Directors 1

I'm Craig Hubbard, I'm the lead designer on Fear, and we're going to be doing commentary over some footage of the game. I'm David Longo, I'm the art director on the project. Hey, my name is Chris Hewitt, I'm the producer. My name is Kevin Steffens, and I am the technical director at Monolith Productions. I'm John Mulkey, I'm the lead level designer on Fear. I remember this music was something that was placeholder and we just fell in love with. Mm. Yeah, this was originally intended for the end of the game, but I moved it to the beginning.
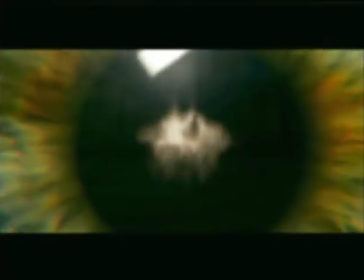(1:00)
The eye is a thematic element that you'll find out about when you play the game.
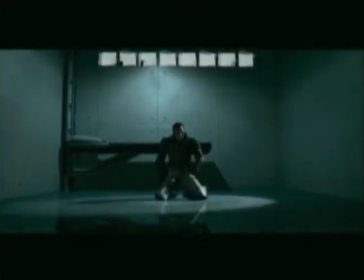(1:05)
As well as killing lots of bad guys. That's another theme.
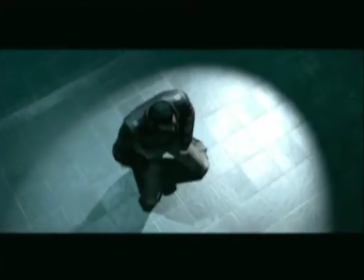(1:11)
So this opening cinematic kind of gives you a little window into the backstory of what happens right before the game begins.
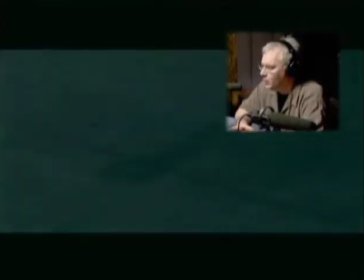(1:17)
This guy that you're seeing here is Paxton Fettel, who you'll find out shortly is a genetically engineered telepathic
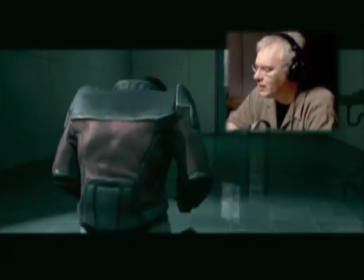(1:29)
psychopath. Yeah. He's a psychic commander who can lead a squad of soldiers telepathically.
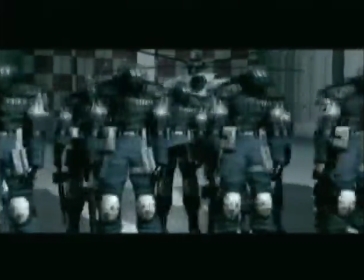(1:41)
So his scream is sort of reverberating through this facility and it awakens these clone soldiers.
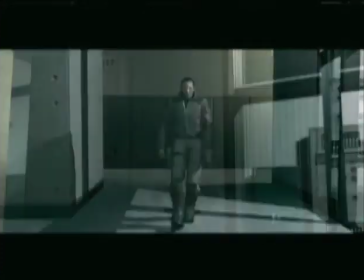(1:54)
And a mutiny ensues. That character's interesting, the way the components have all come together.
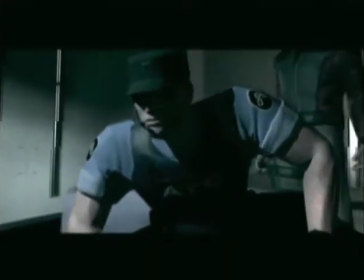(2:01)
Fettel. Yeah. He actually, we started off with two villains, and he was one of them and kind of merged them together. Yep. Dr. Frankenstein. Yeah. So he's got the body of one and the head of the other.
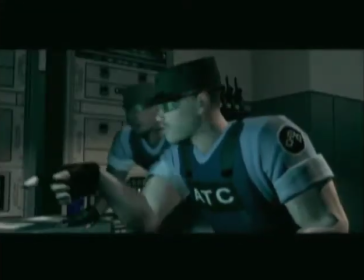(2:13)
Yep. The music in this opening is something that was actually placeholder, but we really liked it and kind of fell in love with how it fit, so we wouldn't let the audio director change it.
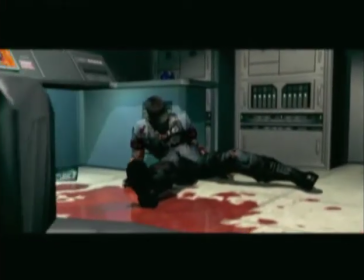(2:30)
It was originally going to be used at the end of the game, but we moved it to the beginning. So here the soldiers have pretty much mopped up the security forces at the facility, and Fettel is doing his thing.
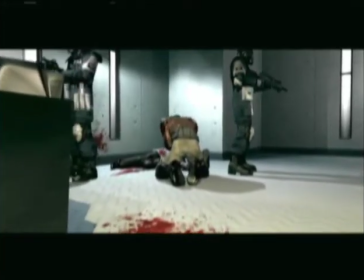(2:45)
I think it's important to point out that Fettel has a really bitchin' jacket. His jacket actually used to belong to another villain we had in the game named Conrad Krieg, who we
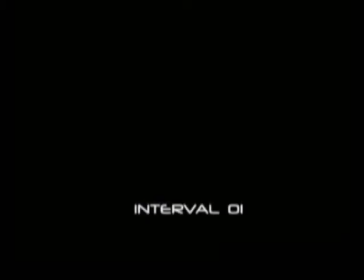(2:57)
chopped out of the game and combined with Fettel pretty literally.
Sorry to wake you, sir.
We were very nervous about this scene being completely black, and I think it actually worked really well. They isolated the conversation and that great acting that the voice actors did.
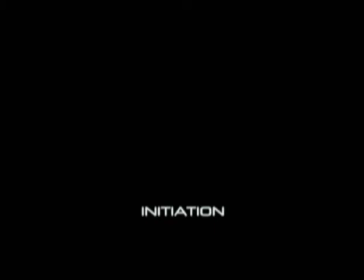(3:15)
I spent a lot of time on the timing of these titles to get it so it didn't feel too dead.
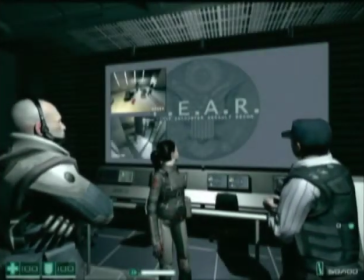(3:24) So this briefing was inserted He's the key.
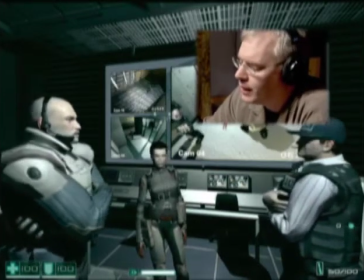(3:28)
After we did some initial playtesting on the opening part of the game and found that players didn't really understand exactly what had happened,
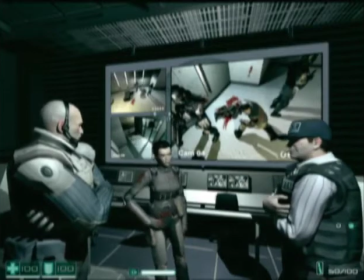(3:36)
so we wanted to put it in a little more context.
Vitamins and nutrients? What's his story?
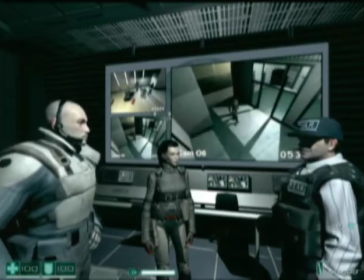(3:41)
It's actually a good example of some of the technology with the videos playing in the background. There's like about eight different videos playing.
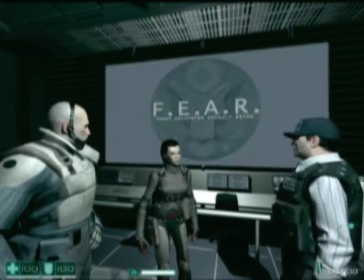(3:49) Top secret, of course.
It also is a way to introduce Fear as an organization and kind of give you an idea of who you're working with and what your team does.
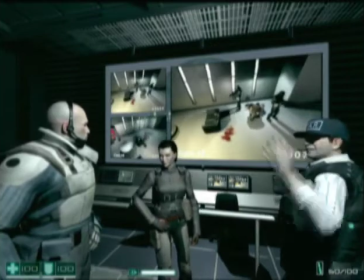(3:58) A full battalion of them, highly trained and heavily armed.
The team kind of changed over the course of the project too.
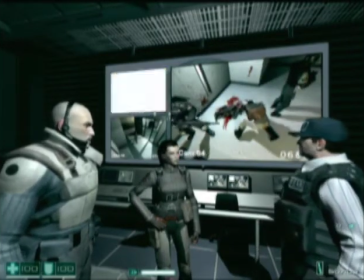(4:03) What are we supposed to do against 1,000 super soldiers?
We originally had another demolitions expert, and I think each team member had a unique sort of skill, but you changed that over time.
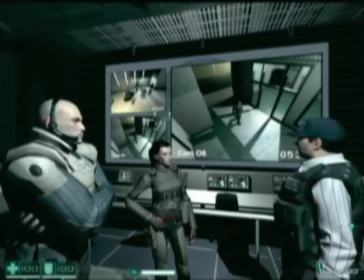(4:14)
Just to simplify the storytelling, the gameplay.
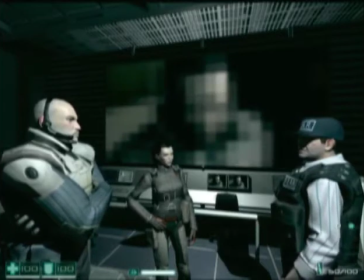(4:18)
Yeah, once we had given them each a some sort of ability, we really needed to see it used in the game,
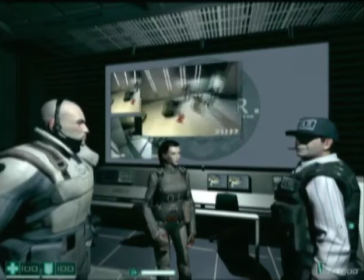(4:24)
and it just sort of put a lot of requirements on us in terms of what types of scenes we would have to have to support it,
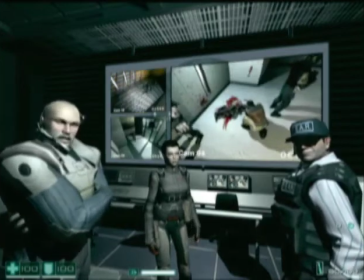(4:31)
and we just preferred to put our time into stuff that's more about the player.